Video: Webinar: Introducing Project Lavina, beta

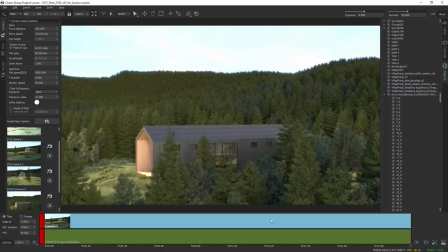[28:18]
And since I don't see them, I'm just going to alt scroll down with my cursor on top of the timeline to zoom out and see both of the clips here. And currently, if I
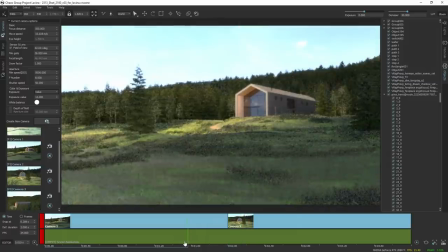[28:34]
place my cursor at the bottom here with the time markers and scrub, it's going to scrub the timeline.
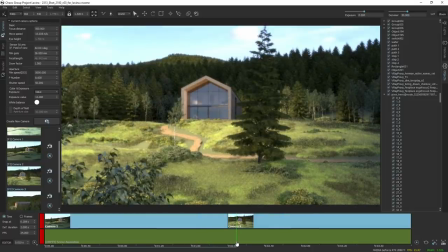[28:40]
And currently, I just have a stepped interpolation, or no interpolation between the two cameras,
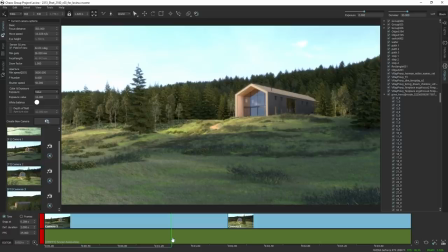[28:47]
and Lavina just quickly switches from one camera to the other. This is useful if you want to make a sharp cut, but this is not the case. So I would like to have a transition, and I'm just going to simply right click and say add transition after,
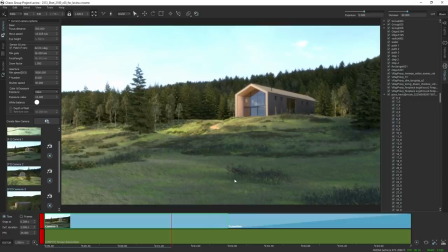[29:02]
because I clicked on the left, but I could also click on the right and say add transition before. Zoom out again, and currently we have a 2 minute linear transition,
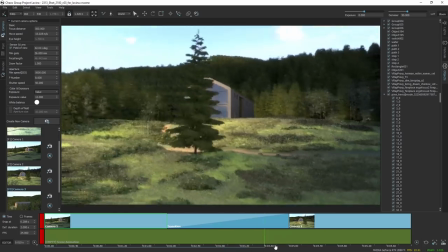[29:14]
2 second linear transition between these two clips.
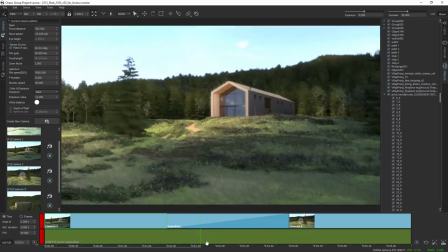[29:20]
Again, not sure if GoToWebinar displays smoothly, so I'm just going to
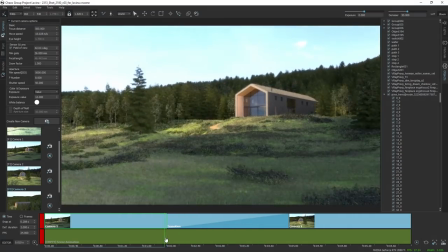[29:29]
scrub it really, really, really slow so that you can see the type of the animation.
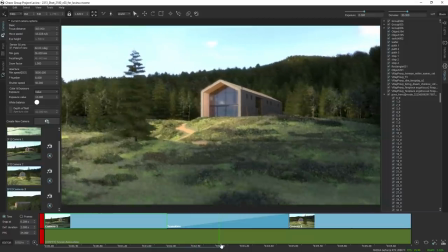[29:35]
And I'm doing this because this is currently a
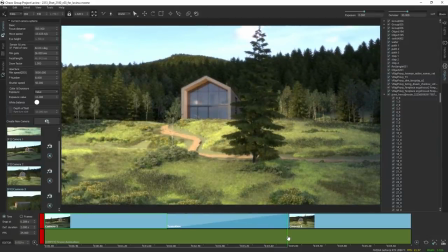[29:39]
linear animation, and it's going to start somewhat abruptly from one camera and stop somewhat abruptly.
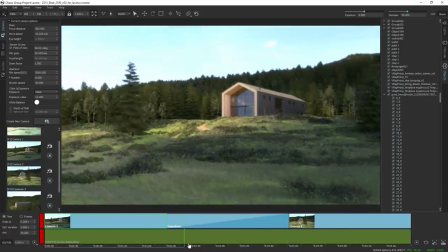[29:46]
In other words, there is no easing.
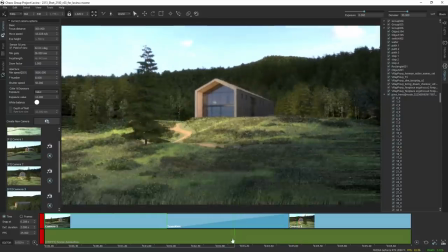[29:48]
So if you want to apply easing, I can right click on the transition, and I have several options here to choose from,
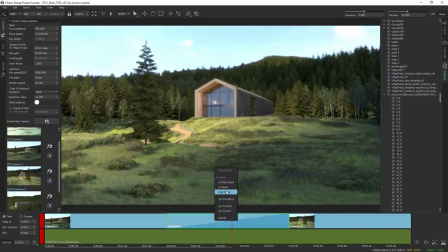[29:57]
in easing, out easing, or both. So I'm just going to select both. And now the transition is going to start really,
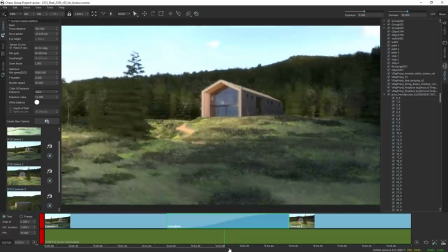[30:06]
really smooth using quadratic interpolation for the more technical savvy
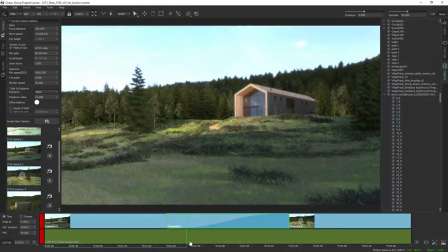[30:13]
from our viewers, and end with an easing out, which makes it really nice, a real nice animation.
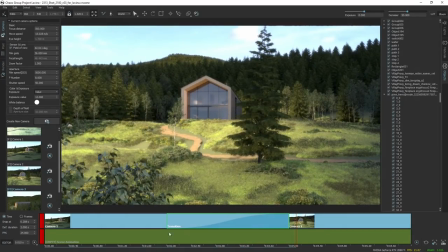[30:20]
Then moving on, I'm going to drag the third camera here, zoom out, and since this is a complete change of the angle, I'm going to use this as an abrupt or a step transition, so no change here.
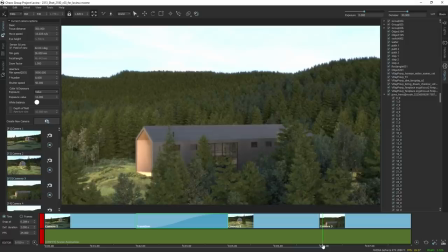[30:36]
And I'm just going to drag the fourth camera again, zoom out, right click, add transition after, and keep it linear in this way, because I would like to get a nice panning shot, smooth panning shot with a linear transition.
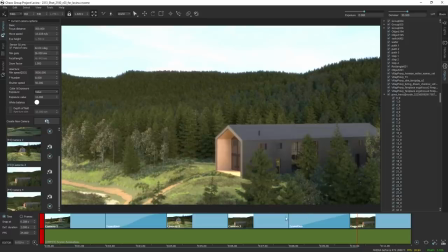[30:55]
But what I would like to achieve is currently the camera tree clip has a length of about 2 seconds.
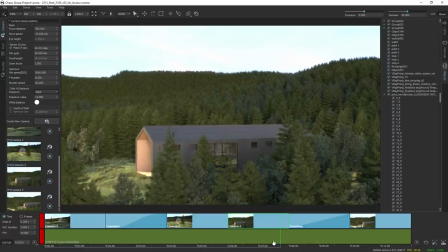[31:04]
So I don't want to do this. I want to make it just a keyframe. So I will right click here and say make transient. And this will make it orange and really, really tiny, which means that the moment we switch to this camera, the transition starts.
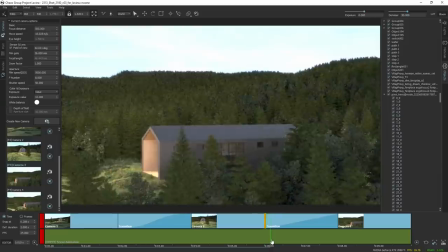[31:19]
And we have a nice transition from one camera to the other.
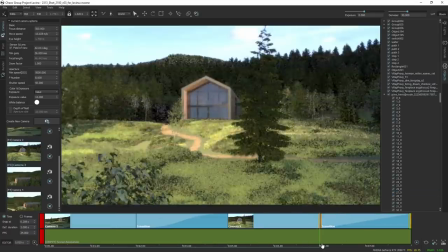[31:26]
And I can also make this transient as well. So now when I play, my whole total animation is going to start smoothly from here
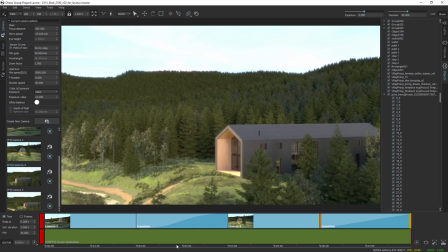[31:35]
and then stay a little bit there and then cut to the other shot and use a linear transition.
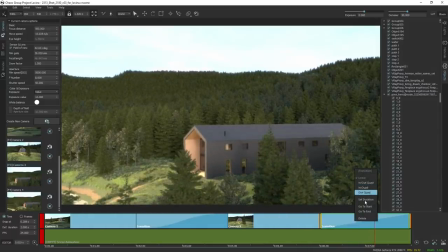[31:42]
Now, to me, it was a bit fast, so I can change the duration of some of the clips like so. And I'll leave it up to the beta testers to experiment with all the settings here that we have.
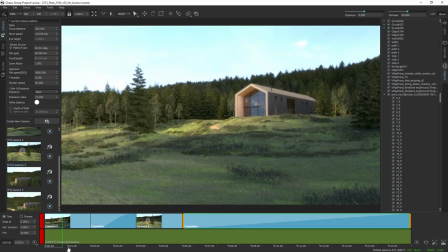[31:56]
Just wanted to give a quick overview of all the functionality that we can.
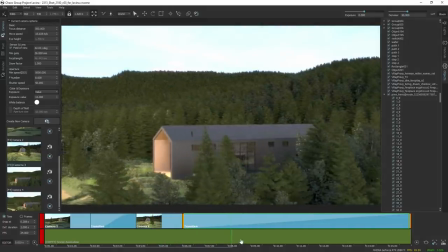[32:01]
To finish off, I'm just going to show how you can render
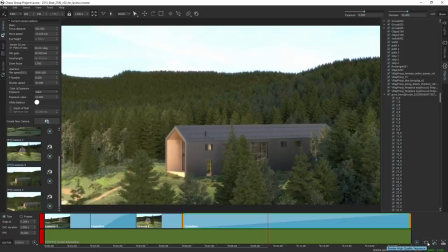[32:09]
the high quality sequence or the sequence from here, and you decide if it's going to be a higher quality or a lower quality by using a couple of options here that we will take a look at later.